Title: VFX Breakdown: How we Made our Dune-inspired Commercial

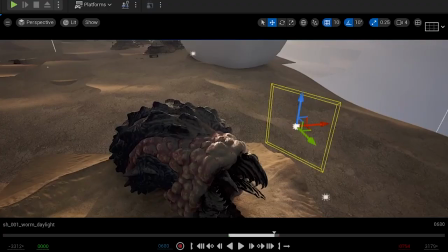[4:04]
Using the model and textures from Chun Chun,
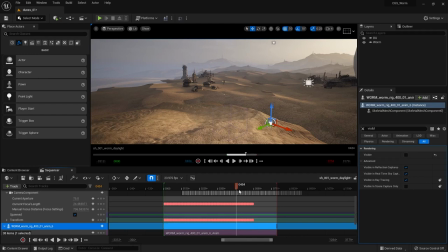[4:06]
he matched the overall look of the worm to be closer to Brandon's approved concept art, while also referencing a bunch of stuff in nature. Nature is quite interesting in that it offers us an abundance of cool, inspiring reference.
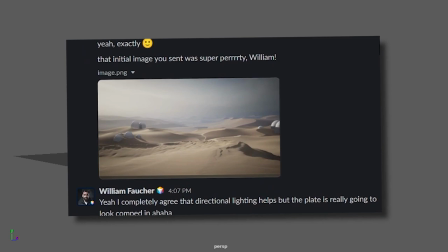[4:21]
The first thing animator Scott Claus did was a quick worm-like motion that he showed the team for feedback.
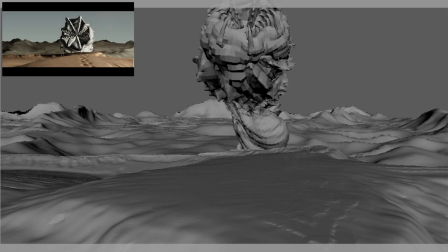[4:27]
Feedback is essential in collaborative, team-based projects.
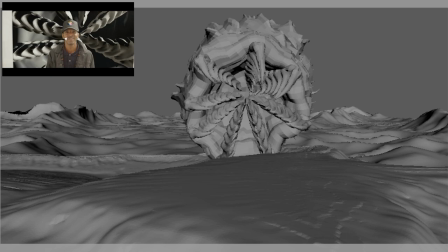[4:30]
Next came the animation blocking stage, a rough pass to demonstrate where the worm would be positioned and its subsequent actions.
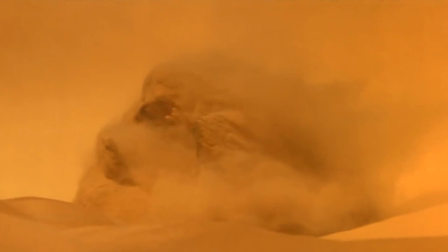[4:38]
While this was happening, Scott was also watching a ton of reference for inspiration.
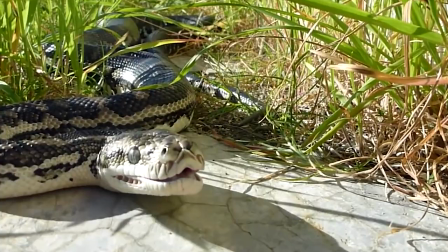[4:44]
Dune, Star Wars Return of the Jedi, videos of real-life pythons, and the worms from the 90s movie Tremors.
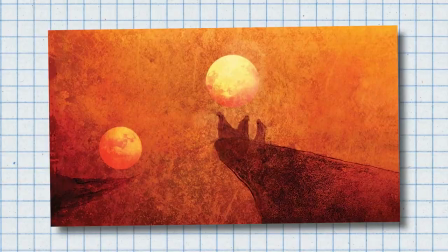[4:54]
Finding reference is extremely important, both real life as well as creative artistic reference.
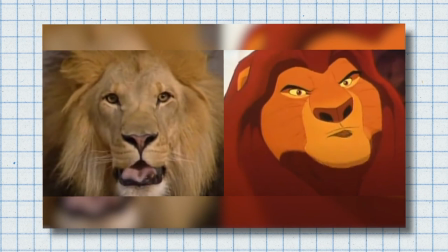[5:01]
Every fantasy character has to have some basis in reality or the audiences will not buy it.
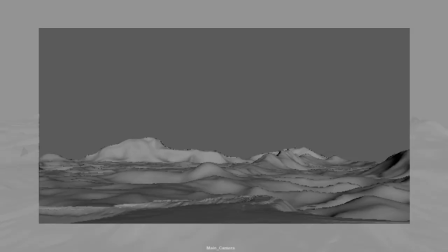[5:06]
As far back as Disney's Fantasia in the 40s, animators studied birds to inspire the look of the dinosaurs in that film.
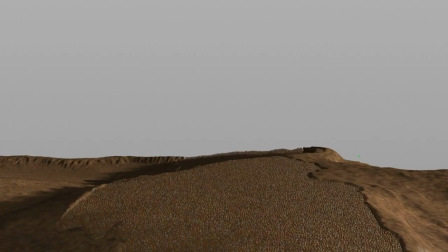[5:13]
Once blocking and movement was all worked out, Scott moved on to refining the worm's wicked wiggle.
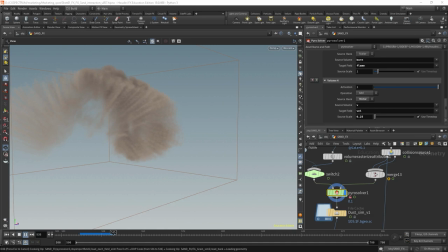[5:24]
Working with the timings of Scott's animation, effects artist Daniel Hurrigan added a range of effects elements.
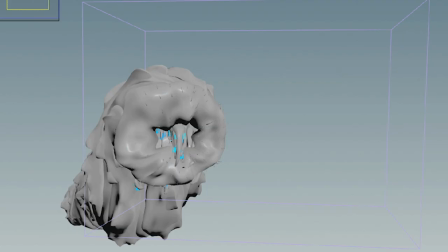[5:30]
Lots of moving sand and billowing dust reacting to the worm's movement.
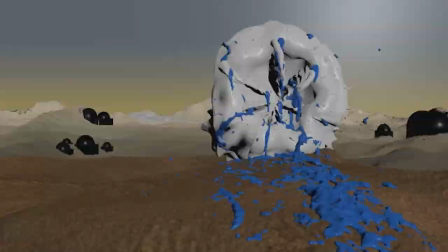[5:34]
And the spit as well coming out of the worm's mouth, which quite honestly he found to be quite fun and somewhat gross.
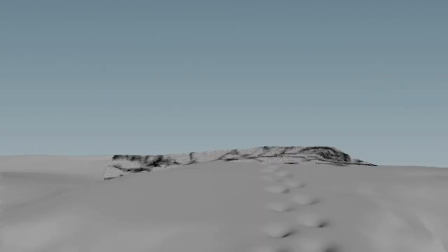[5:41]
Some of the best effects tend to be just a little bit icky.
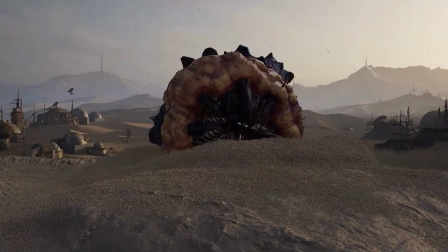[5:44]
Daniel's biggest challenge by far was dealing with the resolution of the sand and trying to get enough points into the simulation to not only make it look realistic,
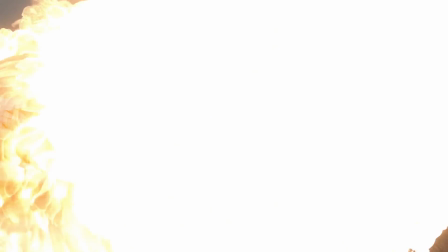[5:53]
but also to render it without making his computer explode. And then it was over to me. The last stop in the VFX pipeline, known as compositing.
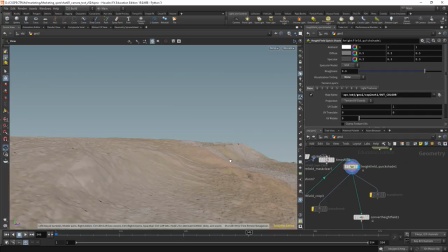[6:04]
I worked with the passes coming from Unreal as well as Houdini.
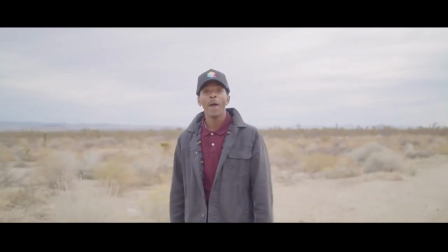[6:08]
I had to prepare the plates and extract our actor not only from the green screen, but we also needed to actively rotoscope him from the initial desert scene.
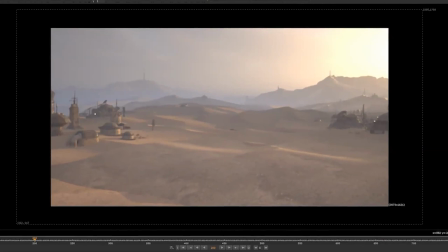[6:16]
Taking Taking all of these elements, both the worm, the effects, as well as the actual CG environments and our live action plates,
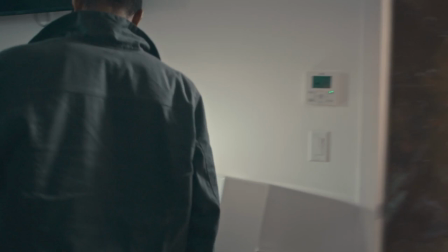[6:26]
we had to blend both the photorealistic and CG elements to become and feel natural based upon two separate locations,
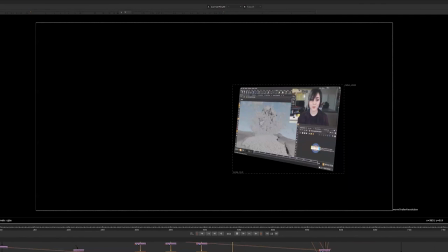[6:34]
the desert and the office. We had to also do a screen insert when our actor sat down at the computer to make it look like they were interacting with a student in the scene.
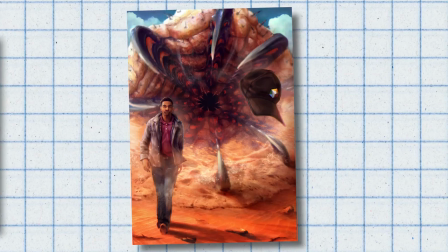[6:43]
The student used in the screen insert is CG Spectrum's technical assistant head, Penny, who also illustrated the fantastic movie poster art for this project.
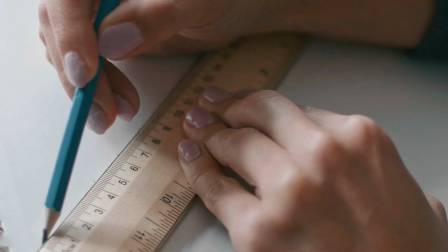[6:51]
Penny used Adobe Photoshop and a Wacom Intos 5 tablet for her artwork and a small physical sketchbook on the side.
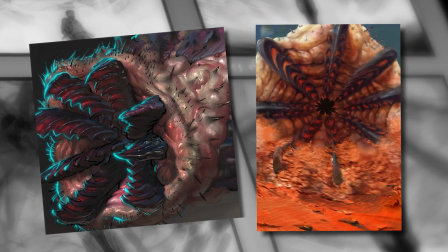[6:58]
Her work was based on the brief for the commercial and Brandon's approved concept art of the worm. After that, our commercial went back to Jeremy for sound, color, graphics, and final retiming, and then it's exported and ready to go.
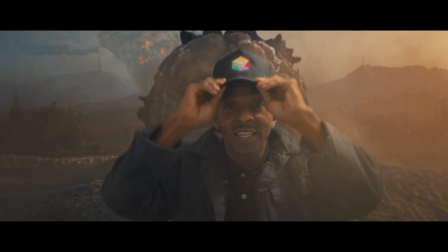[7:11]
So, that's how the CG Spectrum Wyrm commercial was made.